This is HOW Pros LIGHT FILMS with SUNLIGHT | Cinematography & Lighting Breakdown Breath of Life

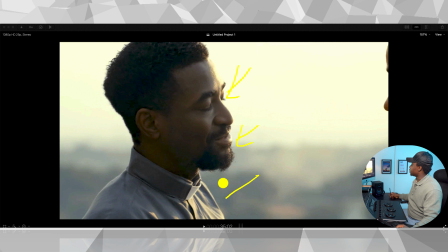249s
You can see highlights on his lips. You can see some on his shirt. And then this entire side is right there in darkness. And then if you look at this part, you can also see that there's some levels kicking here, and I will talk about this in a minute.
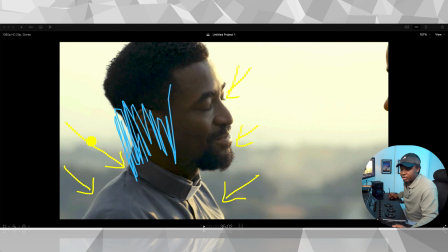265s
So this just shows something that they call a checkerboard effect, where you have transitioning from light, dark. It just helps to create a better image that looks visually appealing.
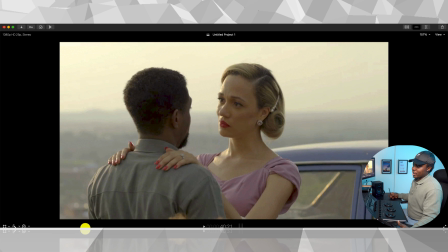277s
So when we look at our own over the shoulder now, we can still see that it's consistent to a good level. You can still see that the light is hitting her from the back. You can still see it at the back of our shoulders. There's more now on this side, which I will talk about in a second.
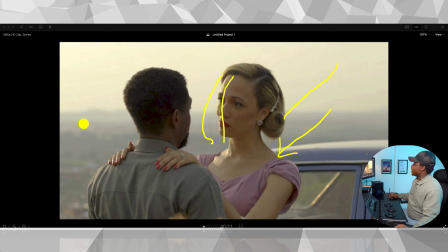295s
There's some light here on this side now, And in a way now, there's some lights here on our hands. Ideally, if not that they cheated, and which is normal in filmmaking, we all cheat to make things look good.
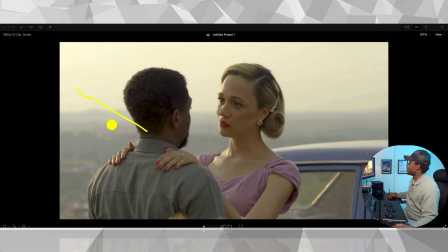308s
Ideally, there should not be sun coming here because the sun has been established to be coming from the side of the frame. So what that meant is, because if you look at it very well, there's one direction that we've established from the beginning of the frame.
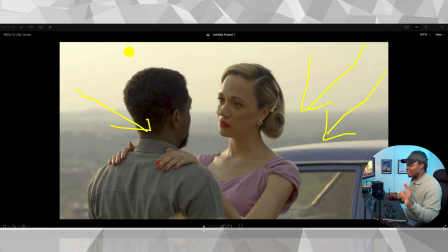323s
So right now, when we look at this side, we can see that the sun miraculously has moved to this side of the frame. Your eyes can adjust to it because consistently we're still filming on the dark side of the face. If for any reason the camera jumped to this other side and started filming her from this side,
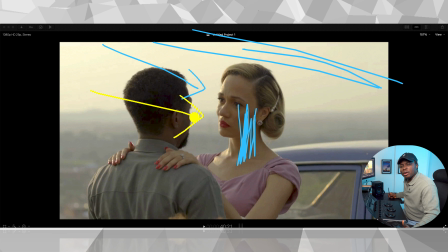342s
then that becomes a problem because now it feels like something is wrong. We're supposed to be looking at her from the dark side, now we're seeing the bright side. So that's basically how you can make a scene look really good even when you're filming outside.
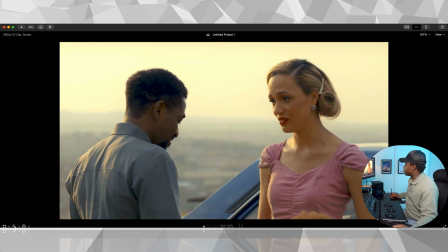355s
There's something I noticed that I think was could have been fixed in post, and that's this. You know, if you look at the shot here, look at the contrast on that, and then we go to the shot here,
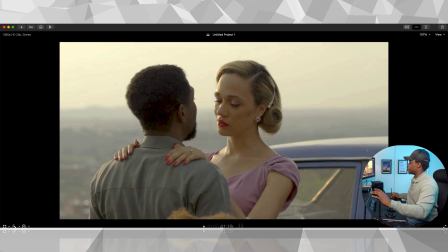366s
it just looks a bit different from each other in terms of the color of what she's wearing and here. So it looks brighter here, it looks more saturated. Here, everything looks a bit, murkier and duller.
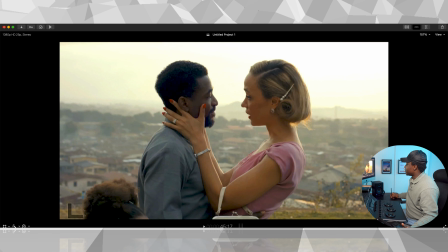378s
So let's see if we can fix that quickly because we like to fix things. So what would have been done here in post is to, again, I'm using Final Cut.
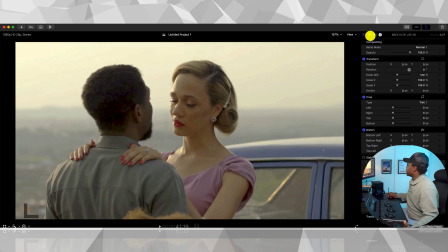386s
I don't really use Final Cut to color grade, but it's faster for this kind of tutorial.
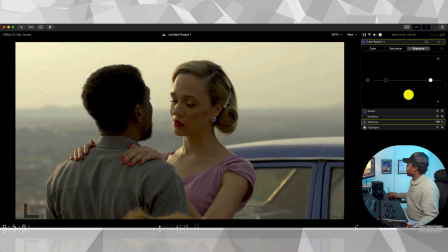391s
So what I would have done in a way is to increase the contrast because you can tell that the contrast is different on those shots and also saturated.
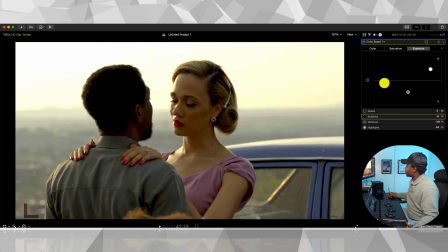402s
So one other reason, the reason why I'm doing contrast first before saturation is because from experience,
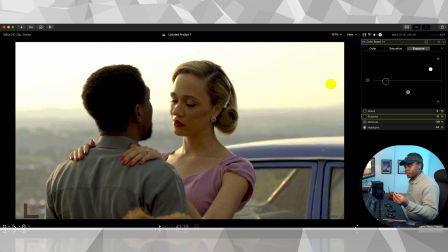409s
when you add contrast to a shot, it also saturates the footage.
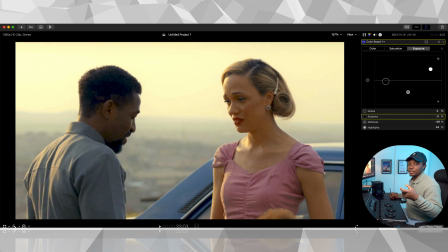412s
Instead of me cranking up the saturation knob to match the contrast and the saturation of these shots that we saw before, ideally I will go to the contrast knob and fix contrast first. Then if I need more saturation, then I'll add to it to complement.
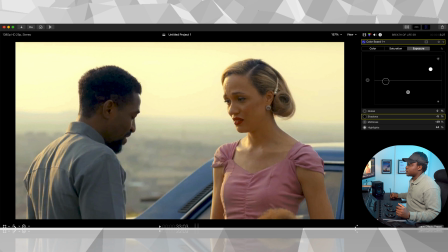427s
So this is the shot and this is the shot. So you see, just with contrast, we've been able to bring it closer.
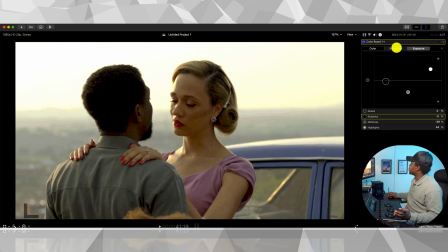433s
It's not a one-to-one match. So now I can go and just give you a little bit of saturation now, just to try to blend it, push some in the midtones, push a little bit in the highlights, and then let's compare what the shot looks like here and here now.
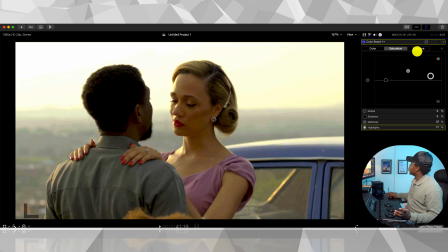448s
Way closer. Maybe a bit too still underexposed, but let's push it up a bit.
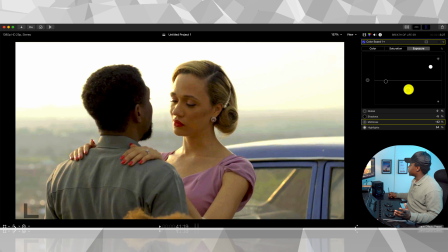456s
Too much. Again, I'm just working with footage that has been compressed, so it's not going to be like 100% match. I'm just trying to show you what could have been done in post to really make that, because when you're filming at the time changes, the weather changes, everything outside changes, you're not in controlled lighting environment,
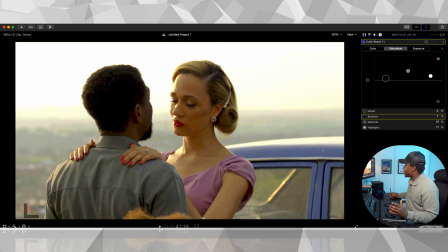473s
so that is bound to happen any day, anytime. Could have been matched a bit better in post, but that doesn't take anything from the film.
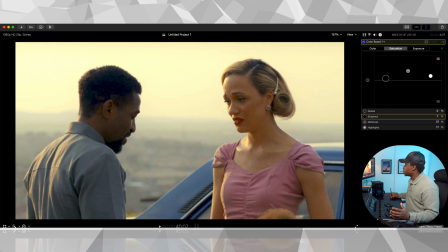480s
I think these are the things that sometimes just happens. So that's this and this is this. It's closer now. This is the one that was filmed earlier, shown earlier, and this is the one I balanced now.
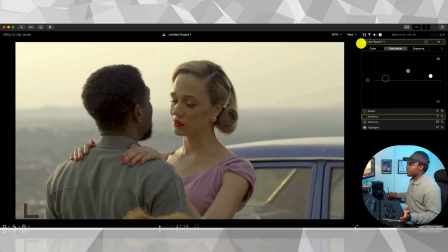490s
So if I remove the color correction now, you can see what was there initially, and you can see the difference, what I was able to do with contrast and a little bit of saturation.